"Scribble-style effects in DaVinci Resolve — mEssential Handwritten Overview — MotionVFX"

Hey, what's going on, guys? It's JC from MotionVFX here, and in today's video, we're going to be diving into mEssential's handwritten pack for DaVinci Resolve. So let's jump straight into it.
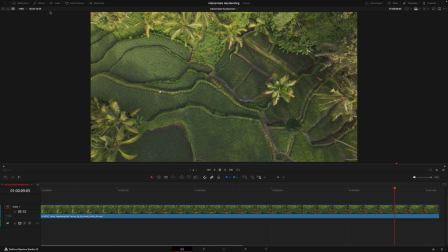So once you've installed the pack via the mEssentialer, you'll want to head over to the Effects tab and search in mEssential's Handwritten.
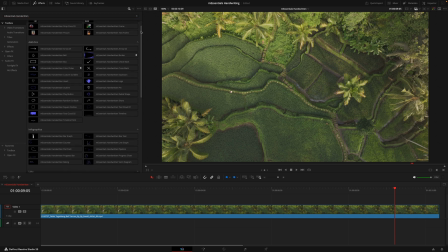Here you're going to find over 60 different titles, 6 effects, and 5 different transitions. Now this is quite a large pack, but everything still works on a drag and drop basis, where you'll drag the title onto the timeline or the effective transitions onto the clips. And diving further into this pack, you can see that we have 7 different sections.
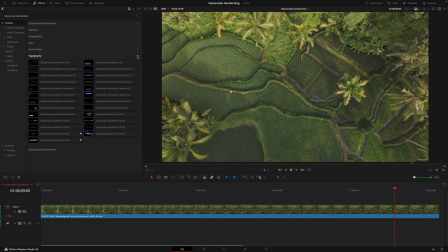The first one being the 6 different effects, and then everything between add-ons to typography are all the different titles, and then we finish with the 5 different transitions. And to really familiarize yourself with everything the pack has to offer, I recommend opening up each of the tabs and then just hovering over the different graphics available.
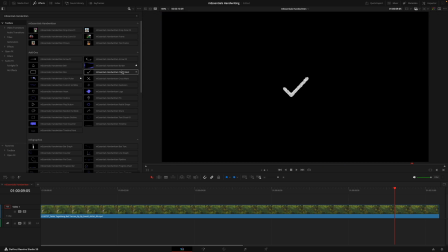This will allow you to see what's really possible with the pack, and if there are any that catch your eye, all you need to do is hit the favorites button on the right, and that'll be much easier to find.
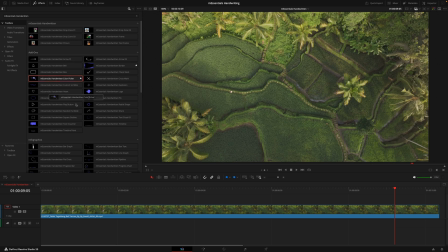So we'll get started in the title section, dragging on one of the add-ons. So by default, this is how it looks.
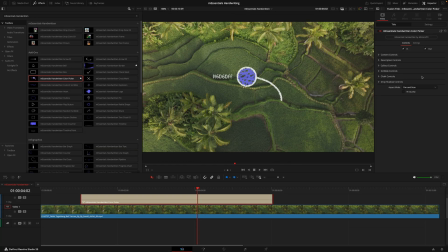So to start customizing these titles, what we'll do is head into the Inspector tab on the right. And the first thing you'll want to do if you're editing on a 4K timeline is hit this 4K quality box.
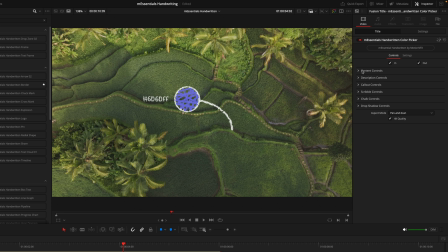This is just going to ensure the sizing and the quality is correct. Next, we'll head to the top where we have these in and out points.
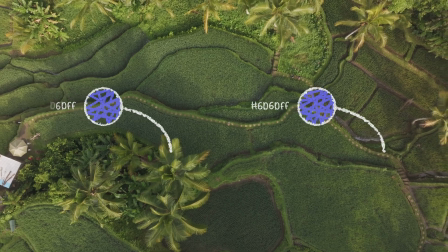These are just going to control the animation when the layer starts and ends. And now diving into the customization tabs, we have the content controls.
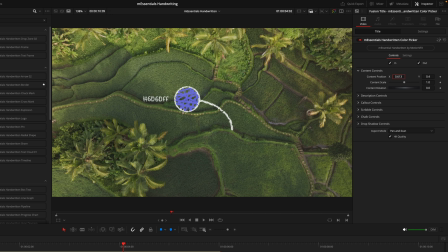And this is the overarching control center that's going to allow you to control the entire graphic. So that is everything for the position, the scale, and the different rotation options. If you do manipulate it a bit too much and you do want to reset that, all we need to do is just double click on the option and it will snap back to the default.
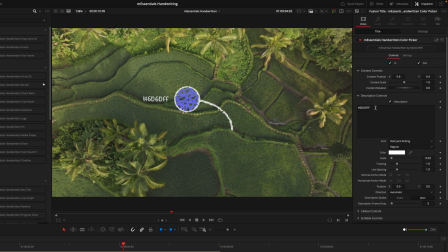And now we'll move on to the description. So this will control the text that we have here, which is currently the text code, but you can change it to whatever you like with any font, color, or positioning. Then from here, I think I'll keep this font because it does match this handwriting text. Then at the bottom of this tab, we have some aspects that are actually new to most VFX titles, and that is this description quake and description frame drop.
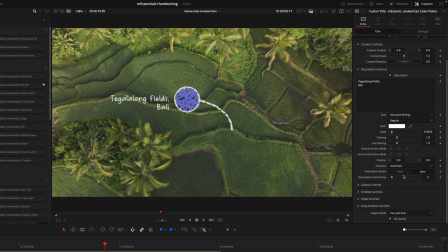So you can see as I play it through, we have this kind of jitter effect. If I was to go to static, you're now going to see on the text, it's completely still, and that jitter effect is no more. So you do have the option whether you do want to jitter or you can just keep it still. And dive into the frame drop options, right now we can see it moves around at quite a decent pace.
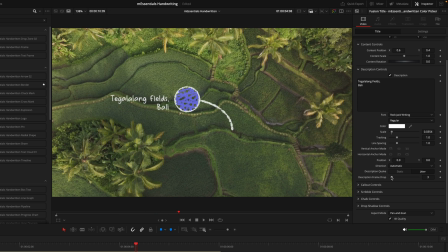If I was to drop that to 1, you can see it moves around a lot more. So as you've guessed it, if I increase this number, you're going to see it moves a lot less now.
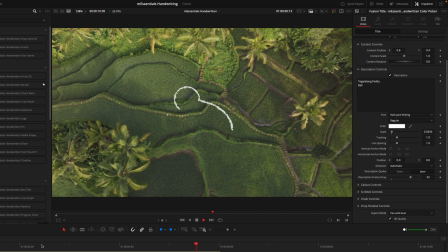So just keep that in mind, the higher the number of frame drops you have, the less it's going to move.
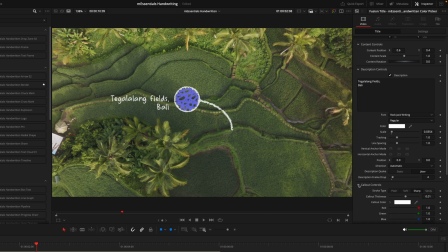So I think where it was around 3 to 4 is a pretty good sweet spot. Next, we'll go into the callout controls, and this will control the white outline of the graphic we have here. So the first option we see is the stroke type. Again, something new to most of the effects, where you can control how this stroke actually looks.
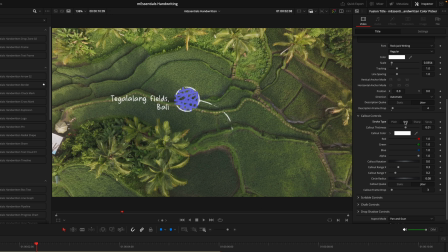So we have a plain option, a soft option, a sharp option, and a spray version. So you can go between all these options and pick the one that you favor the most. I quite like the sharp, but what I will do is just increase the thickness just a bit. From there, very similar to the description controls, we have a bunch of color and positioning options that you can dial in and customize.
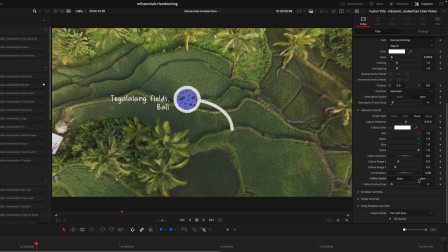And once again, we do have the quake and frame drop options, which work in the exact same way. And they will be quite a consistent part of this entire pack, having the options between the static and the jittering, as well as the frame drops. So for this, I think I will slow this down, just so it's a little less distracting.
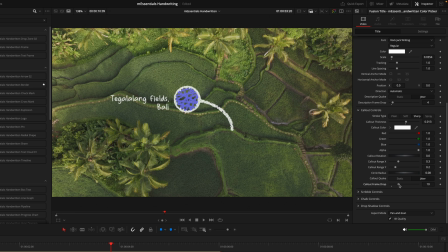I think there looks quite good, around 10, maybe a little bit faster. Let's go for 7. Yep, perfect. Then we'll go into the scribble controls, which you can see as I toggle on and off, it's just the marks inside the circle. So for this, I'm actually going to turn off, but if you want to keep it on, you can just change the thickness as well as the colors here.
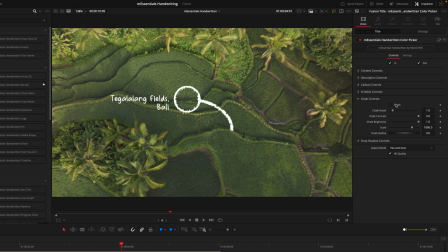And then we have the chalk controls, which as you can see, as I toggle this on and off, gives us this texture that we do have here that kind of gives that cool chalk look that I personally quite like. You can then play around with the sliders so you can really dial in how you'd want that to look. But I think at default, it looks pretty good to me. Lastly, we have the drop shadow controls, which will just help this title stand out against a brighter background.
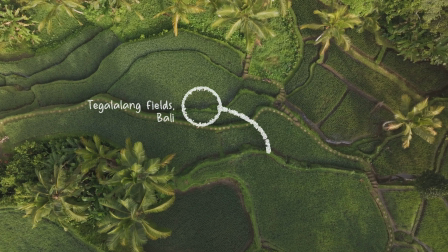Now, I know that was quite a lot, but rest assured, now that you understand that, you'll be able to work through and use every other title inside this pack as they all use very similar elements.
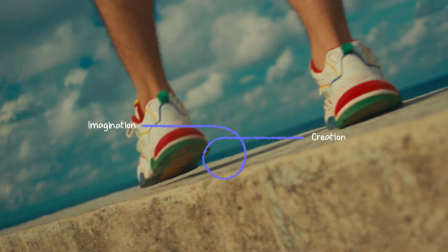That includes the infographics like this pipeline title, the various different lists, and all the great typography options we have.